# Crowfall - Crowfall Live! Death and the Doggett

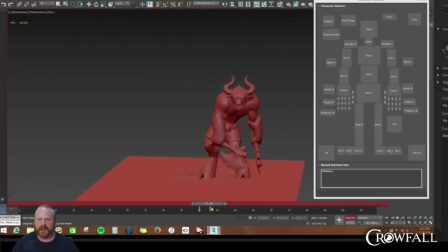1746s
Yeah, because you can get kind of like a weird like head movement here that really stands out. Yeah. You just knock off the. There you go.
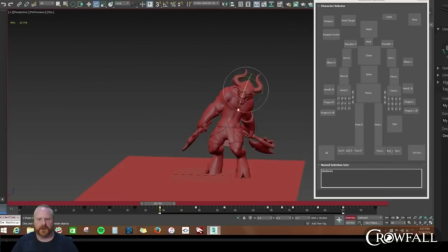1767s
Drag the head more. And then keep dragging the head.
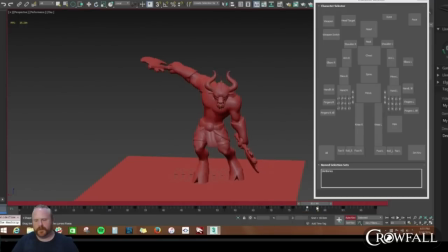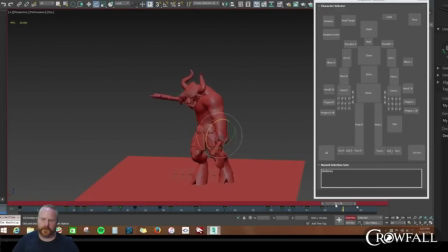Still don't like this. Still feel like
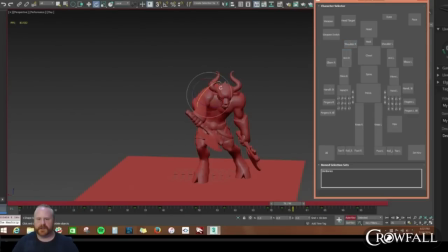I should dead arm it a little bit more. Get like kind of, there we go, up, out, drop it down.
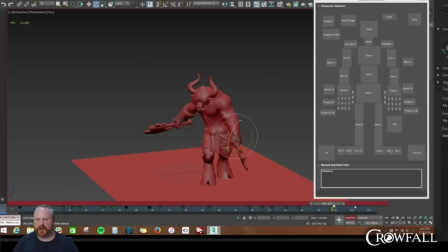1838s
I think this keyframe was like where he kind of pulls it all together. All right.
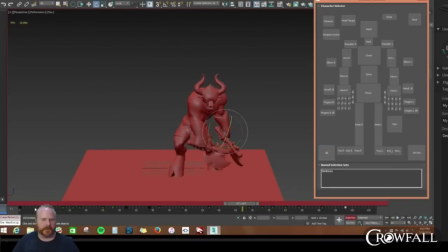Just want to give it a little bit more timing here before we
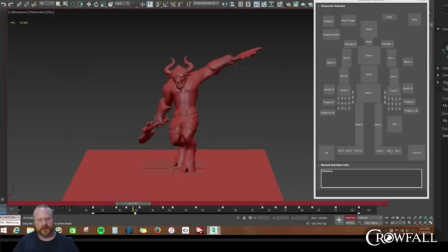push more with the hips.
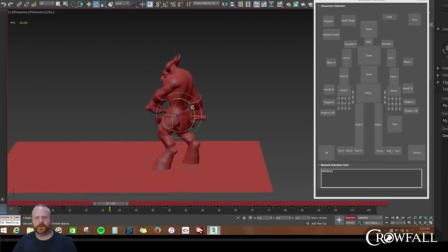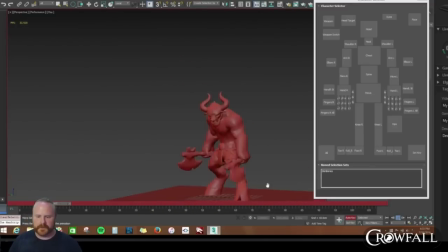It's kind of like some funkiness going on in here, like as I'm made these new poses and trying to get it to kind of come in here.
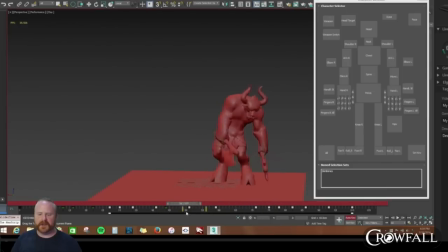1916s
And I might have done a little bit too much into like trying to get the energy and shifting back and forth instead of just kind of letting it flow a little bit better. Like sometimes you overwork. Yeah, you overwork. You overthink it. So
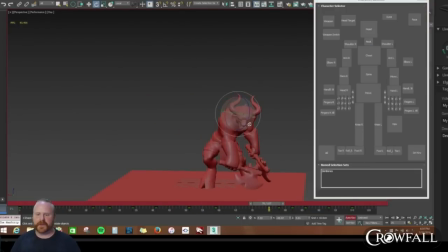1937s
also that head is bothering me. It's kind of moving around too much. Yeah, it feels better.
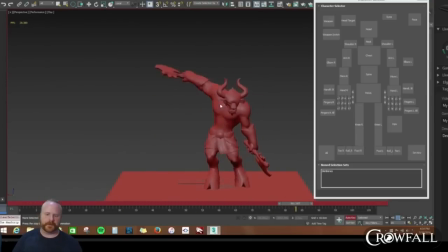Just
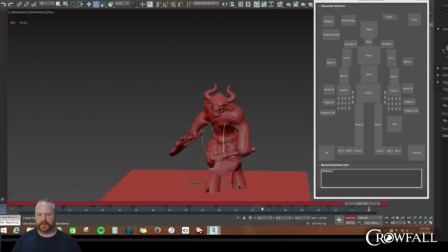push these hips off balance. Make them uncomfortable. What's being said, Cook?